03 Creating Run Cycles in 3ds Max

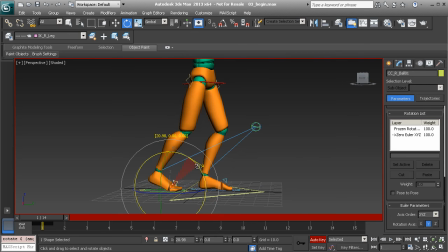247s
I find things get done much faster if we have a game plan. Great, so I'll go ahead and bring the right leg back a bit more. What we want to do is make sure that it looks extended, but it has a slight bend so we can prevent IK popping.
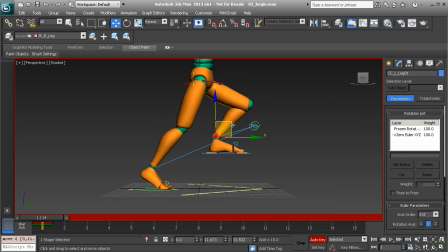265s
Let's go to the left leg. We'll go ahead and bring that up, and then we'll rotate the foot down. And as we're posing, we should think about exaggeration. We don't want to get too far with exaggeration at all,
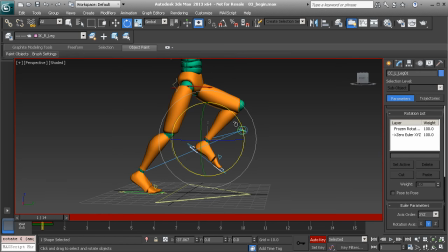277s
but we need to loosen up our characters a bit with exaggeration so that our animations don't look so rigid. I'll grab the knee controls and let's go ahead and bring those forward in the Z and Y axes. That way we can avoid flipping in the legs, which is never good.
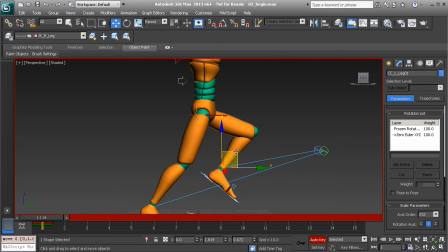299s
Okay, so I think that this pose is going to work out. Let's go ahead and move up the body.
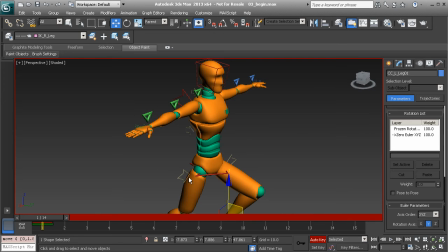304s
So with the right leg back, the right arm should move forward.
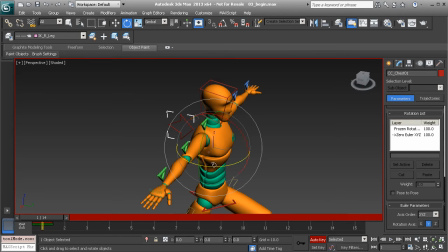310s
It seems pretty basic, but it's a
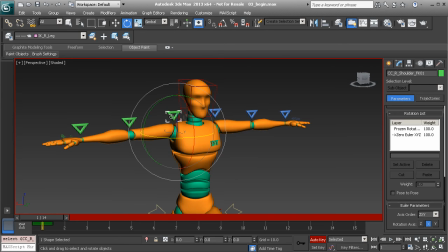314s
common issue to pose the arms the wrong way. It's just an accident sometimes, but it's pretty funny.
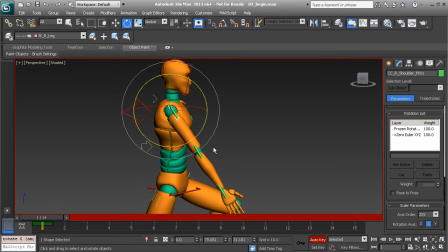324s
But not if you've spent so much time on your cycle and you have to go back and reverse the arms. But thankfully we have some cool tools in 3ds Max that we can use to reverse animations and get exactly what we'd like to see.
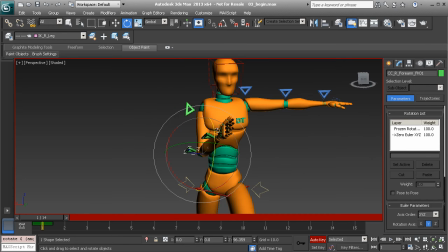340s
I'm actually going to go ahead and show you how to reverse an animation so that we can do things like finish the arms much faster.
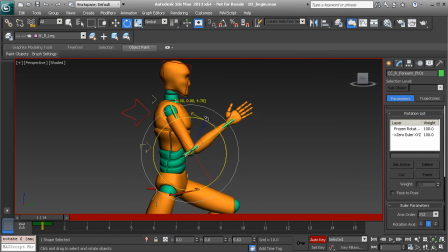348s
That's going to be a really cool technique we'll learn a bit later on in the tutorial. Now, thinking about the arms, since this is more of a standard run, they're not going to swing too much at all.
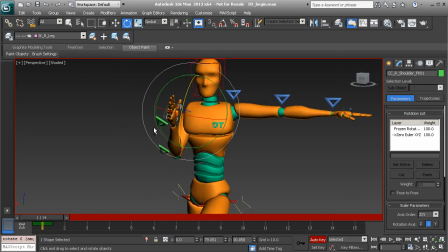362s
If you're working on a sprint, maybe you'd have more arm sway, but for just a standard run, you're not going to have too much of that.
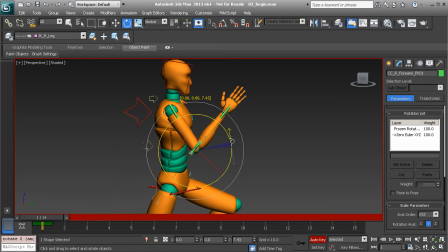371s
Or if you're working on a more stylized animation. So with that in mind, I'm just going to go ahead and pose the arm forward on frame 1 here at about this angle.
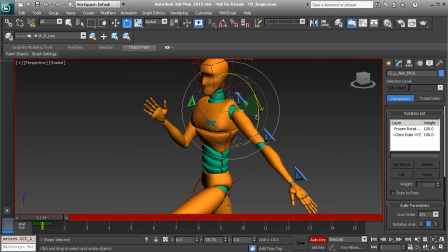383s
Great. So the same thing goes for the left arm when it moves back. It's going to move back a little bit more than it moves forward.
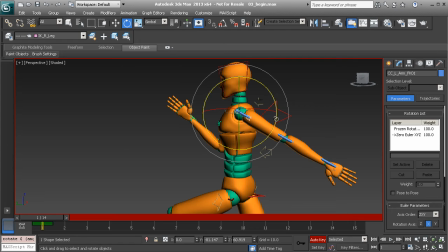391s
But again, we don't want it to rotate back too much. All right, great. I might go ahead and bring up the left shoulder just a bit more. All right, so this is getting there.
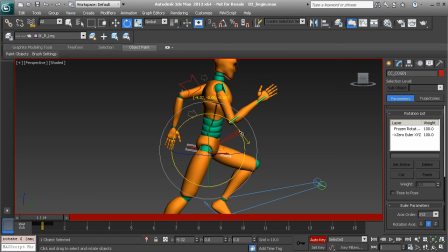407s
Let's go back to the center of gravity and we'll lean the character forward. Remember, a run is a series of falling off balance and regaining balance as a walk. And since the character is moving forward, we want to make sure that his body is leaned forward, but not too much.
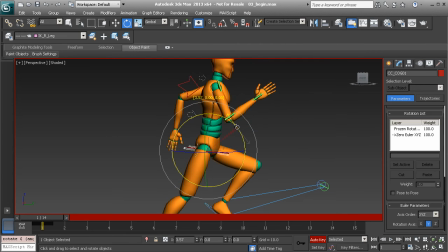421s
Again, we'd exaggerate it for more stylized animations, but the body naturally won't rotate too far forward.
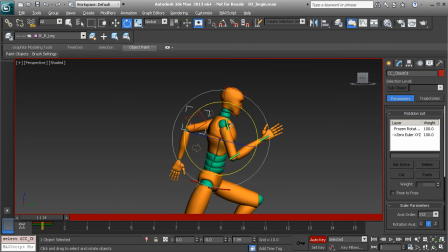432s
All right, great. So I'd say our runner here has great posture.
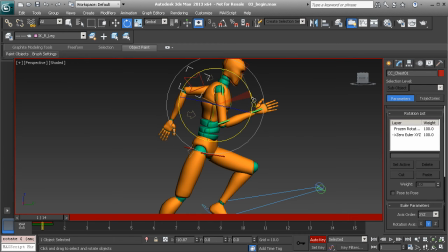438s
Let's go to the chest control, and we'll also rotate that forward, the x-axis.
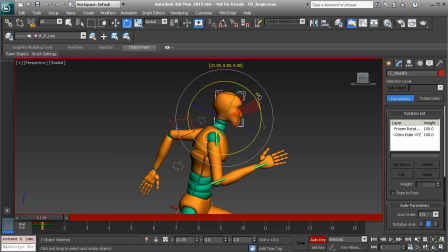445s
For the head control, let's go ahead and rotate that up. That's going to work out well. Great. So our pose is looking really nice.
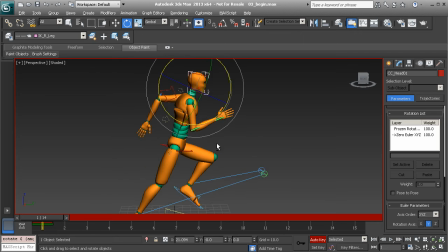461s
Let's take a look here just to make sure that there's nothing else we'd like to tweak as far as the body is concerned. I'm looking at the twist of the upper torso.
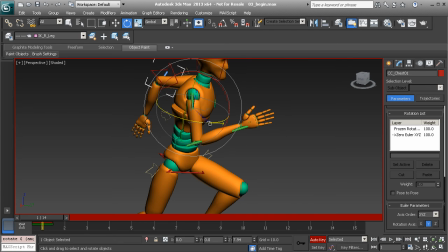474s
I might just go ahead and twist that just a little bit more in the z-axis, so we can notice the movement.
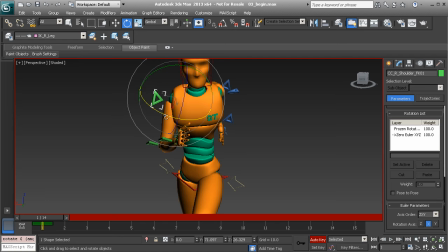483s
And then we'll go ahead and take care of the arms by just rotating them out slightly.
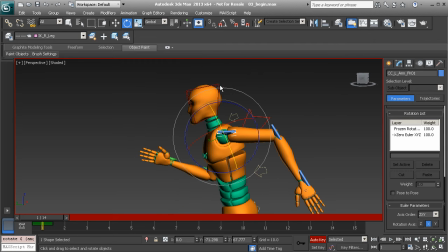490s
Great. For the head control, I'll go ahead and rotate that up a bit more.